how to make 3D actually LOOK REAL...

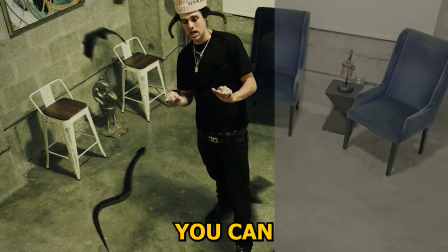to make your 3D and After Effects actually look real. I'm going to be showing you guys a couple of tips how you can better blend your 3D into your environments and make it look like it's actually in the scene. If you don't already know, there's two ways you can add 3D instead of After Effects. The first way is Element 3D and the second way is the After Effects beta right now. So everything I do on these models inside of Element 3D, you guys can also do in the After Effects beta. So to get started, what we're going to do is we're going to hit new.
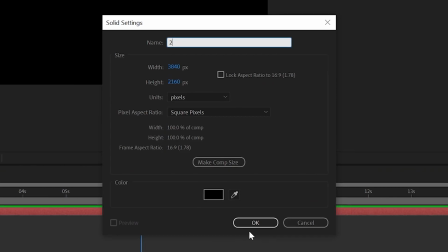We're going to go over to solid and we're going to create a solid called one and a solid called two. On both of these, we're going to drag and drop Element 3D, go over to scene setup.
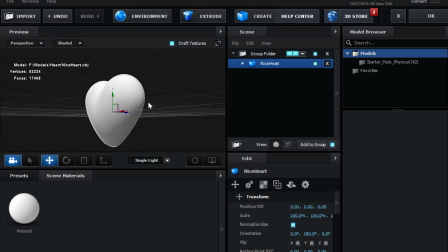I'm going to import this heart right here. We're done a normalized size and as you guys can see here we have a nice looking heart and then we did the exact same thing for
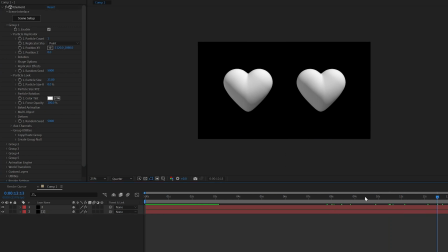number one and boom as you guys can see there we have our two hearts and we're going to go ahead and throw the stock footage in the background behind our two clips here and what we're going to do to get started is on the second one right here which we're going to be
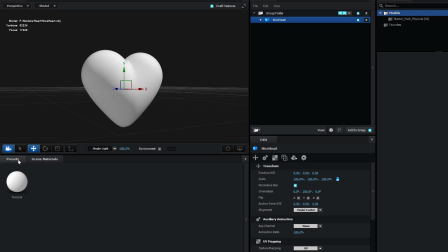working on the most we're going to go over to scene setup we're going to go over to presets go over to physical and we're going to pick
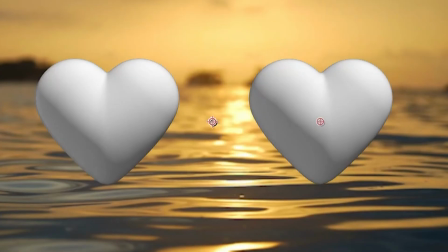chrome and drag and drop that on there and as you guys can see boom we have a chrome effect it is not reflecting to the background and it does not look the greatest. Now to blend it to the background to match the footage, there is a super simple way you guys can do this that most people don't know about.
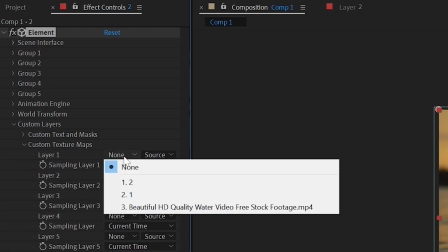If we go over to custom layers here, go down to custom texture maps. Under layer one, we can select number three, which is our background footage.
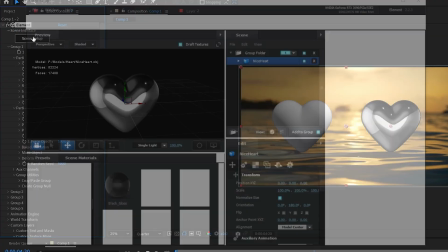Then going back into scene setup here, we can click on our nice heart,
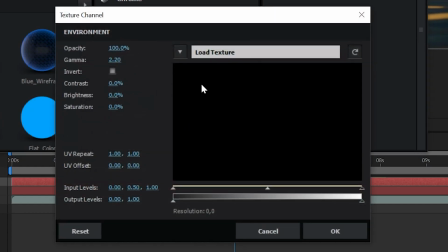go down to chrome, and then we're going to go down to our environment, and we're going to set the custom layer one, which we added here, and boom, as you guys can see there, it is perfectly blended. Now just super quick, sorry to interrupt, if you guys want to download the project file for this, there'll be linked in the description below for absolutely free. This includes everything that I use in this tutorial on there. Now let's hop right back into the video. Now it might look a little bit warped but we can fix this now.
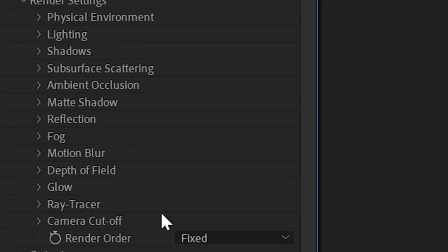We go all the way down to render settings, open up the physical environment and open up rotate environment. We can now rotate this environment to our liking as you guys can see here and we can also play with the exposure here, gamma, the lighting influence if you guys want to add more shadows to it. Now moving on to the next one here we're going to open up shadows and we're going to turn on enable and then we're going to go down to ambient occlusion and we're going to turn on enable AO we're going to change our AO mode to ray traced.
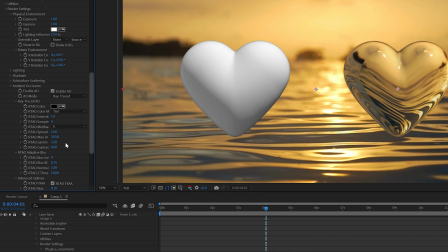Now this is going to add those ray traced shadows there. I'm going ahead and playing with some of the options here you guys can turn up your shadows and make them a lot more intense.
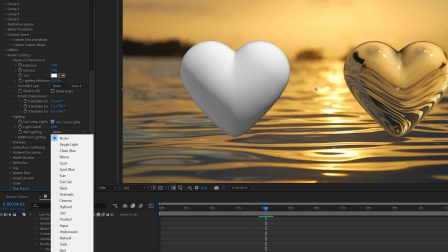Now going into lighting we're then going to go over to add lighting and then we have all these options here. I'm going to go with sunset because I really think that matches the scene here but if you want to go with warm for example that also matches it. You have a bunch of different options here for lighting that I highly recommend you guys go through and they vary to your scene.
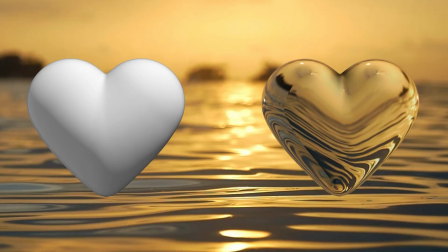For example as you guys can see the heart is in focus and the background is also in focus as well. And to give this more of a realistic feeling, we're going to search up camera lens blur.
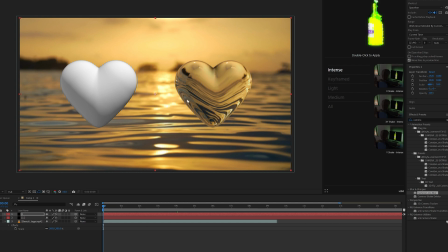We're going to drag that on to the background layer and onto our hair here. And you guys can already see the night and day comparison that we have here.
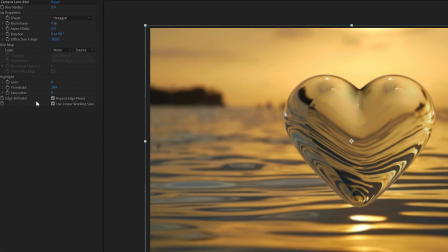I'm going to go ahead and turn off the original one. Now that the camera lens blur is on our background image, I'm going to turn that up to about 10. We're going to go over to our main one and turn this to zero. Now what we can do, not that the main one is in focus, we can keyframe both of these just like so.
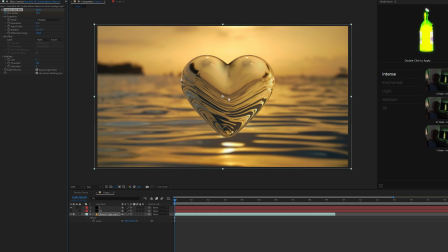And we're going to have it go from the background being out of focus and the heart being in focus to its switching and the background being in focus and the heart not being in focus. So let's go over to about three seconds here and we'll bring the blur radius down to zero. As you guys can see, the background is now in focus. Then we'll go over to the heart and we'll change that to 10, maybe even something a little bit more intense like 20. And if we play it through, you guys can see the difference just like so. And now a couple more tips that we can add to this to make it blend even more is we can match the grain.
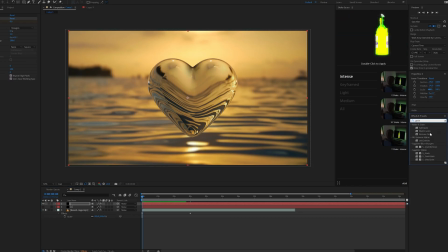Everything pretty much has grain, but we're going to make sure we're using add grain here.
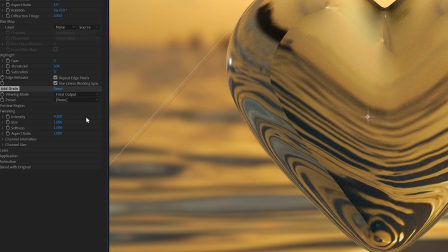We're going to go over to preview, turn it on final output, and you guys can tweak the intensity, the size, all of that there to get it to your liking.
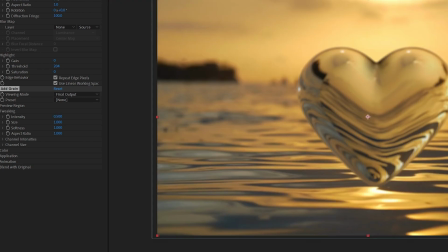I'm going to leave it at that because I'm going to leave it at that because I think it looks pretty good. Now, what you guys can also do as well is add a little bit of glow.
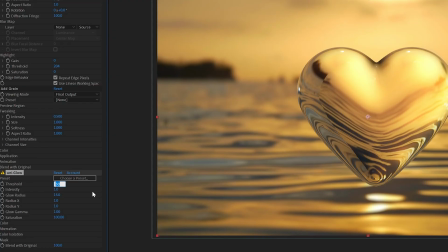I'm going to go with Uni-Glow here, and I recommend turning the threshold up, which pretty much means bringing the glow effect down.
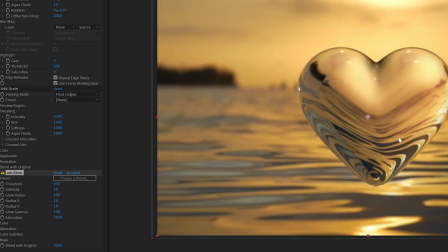Let's try 65. Now, I think that looks pretty good there, guys. That is super well blended.